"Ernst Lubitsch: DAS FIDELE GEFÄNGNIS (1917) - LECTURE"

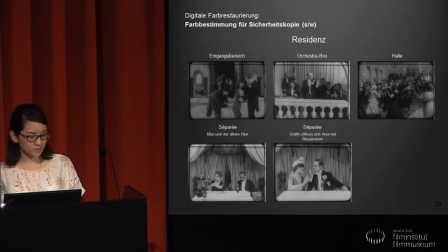(36:08)
Das Olange und Gelb der Wohnung und des Gefängnisses kann es nicht haben, eventuell wenig das Grün des Wintergartens. Und zwar findet der Ball am Abend statt, doch würde eine blaue Village nicht die gehobenen Einstellungen unterstreichen.
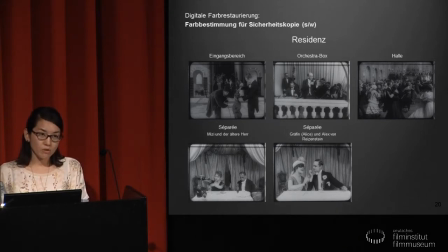(36:26)
Blau wurde nach unserem Farbschema für Außenaufnahme benutzt und insbesondere kommt Blau später für die Szenen von Frühmorgen mit dem besoffenen Ehemann Alex.
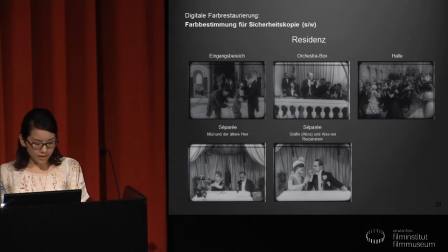(36:40)
Rot würde in der Stimmfilmzeit zumeist als Kennzeichen einer eindeutigen Gefahr verwendet, zum Beispiel in Feuerexplosionen. Dies wäre hier eher unpassend und ein wenig übertrieben. Dann bleiben nur Lila und Pink.
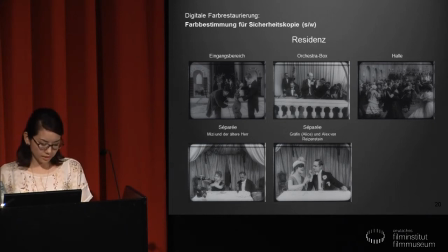(36:56)
Lila ist eine Farbe, die in villagierten Stimmfilmen häufig für Festszenen verwendet wurde. Und eine Einfärbung wäre einleuchtend. Lila-Fix-Szenen finden sich auch in Kopieren des anderen Paco-Firms, die Augen der Mumie Ma, 1918, ebenfalls von Lübic.
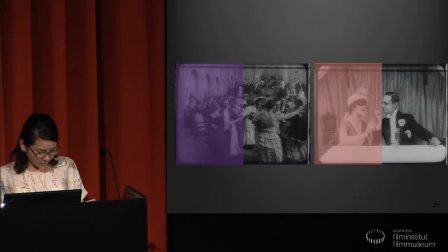(37:17)
Die lila gefärbte Salonszene entweder im Gefängnis könnte als Leverenz dienen. und schließlich ist die gesellige
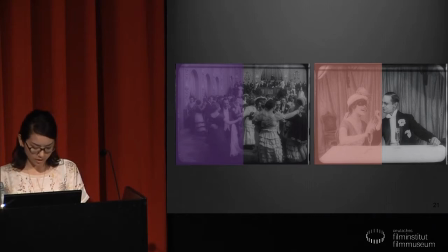(37:34)
und delikate Grundstimmung auch in der Salonszene wahrnehmbar. Und auch das Pink hat sein Argument, insbesondere diese Palais-Szenen könnten aufgrund der Intimität und der Lichtbestimmung in dieser Farbe gehalten werden sein.
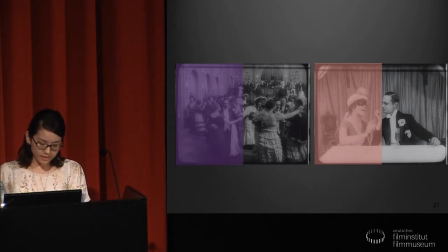(37:51)
Eine Referenz im Nitro wäre die Szene, in der sich Alice in dem Schlafzimmer abends für die Party umzieht. Pink- und rosa Töne finden sich auch in intimen Bordeaux-Szenen
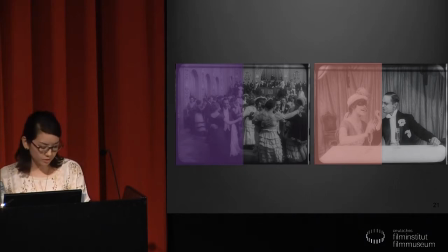(38:06)
der Pago-Produktion Simulon 1920 und die Augen der Mumie Ma von Lübic.
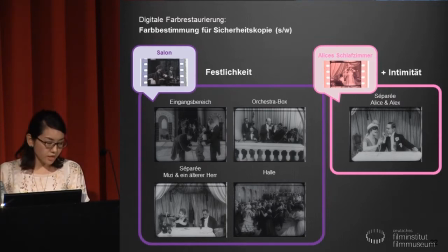(38:14)
Aufgrund der Länge der Ballszenen ist es sehr wahrscheinlich, dass die Szene nicht auf eine Farbe beschränkt war. Auch die globeräumliche Unterteilung im Balsal-Szenen, die in totalen oder hauptutalen mit vielen Statisten gefilmt wurden,
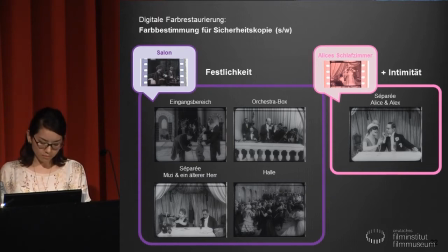(38:33)
und die intimen Sepalais-Szenen mit hauptnahen Anstellungen und lediglich zwei Protagonisten.
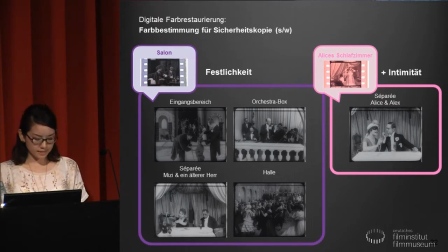(38:48)
Herausgehoben dürfte diese Palätszene der beiden Hauptpatagonisten sein. Das ist man jetzt rechts in das Bild. Alice von Reizenstein gibt sich als Gräfin aus. Ihre Ehemann Alex macht diese angebliche Gräfin an,
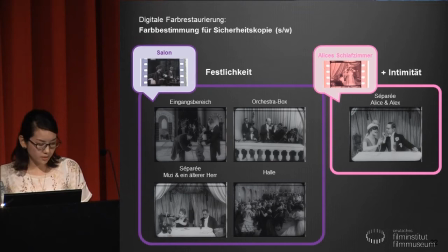(39:07)
ohne zu erkennen, dass sie eigentlich seine eigene Frau ist. Die Szene ist dramaturgisch auch maßgeblich für das lustige Ende und auch das Vorkommen von gleich zwei Detailaufnahmen einer Einstellungsglöße,
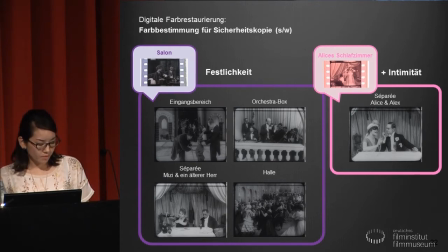(39:23)
die im Film sparsam und sonst kaum eingesetzt wurde, verweist formal auf ihre herausgehobene Bedeutung. Da wir uns auf die schon in Nitro vorhandenen Farbreferenzen beschränken wollten und keine weiteren Farbtöne hinzuerfinden wollten,
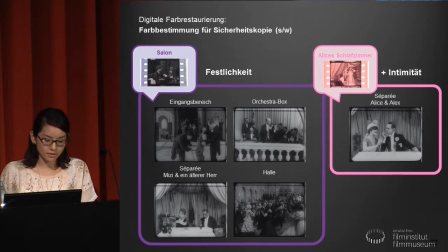(39:42)
die es in Firmen womöglich nie gegeben hätten und die unsere Konstruktion komplett ins Reich der Vermutungen geführt hätten, haben wir uns für eine zweifarbige Färbung entschieden.
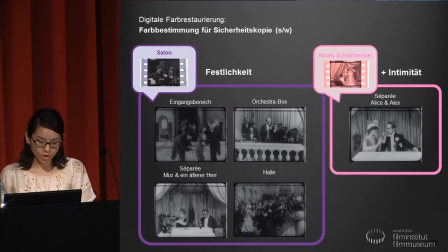(39:58)
Aufgrund ihrer herausgehobenen Stellung und der Intimität werden wir pink für diese Palais-Szene mit Alex und Alice Die üblichen Ballszenen würden lila eingefärbt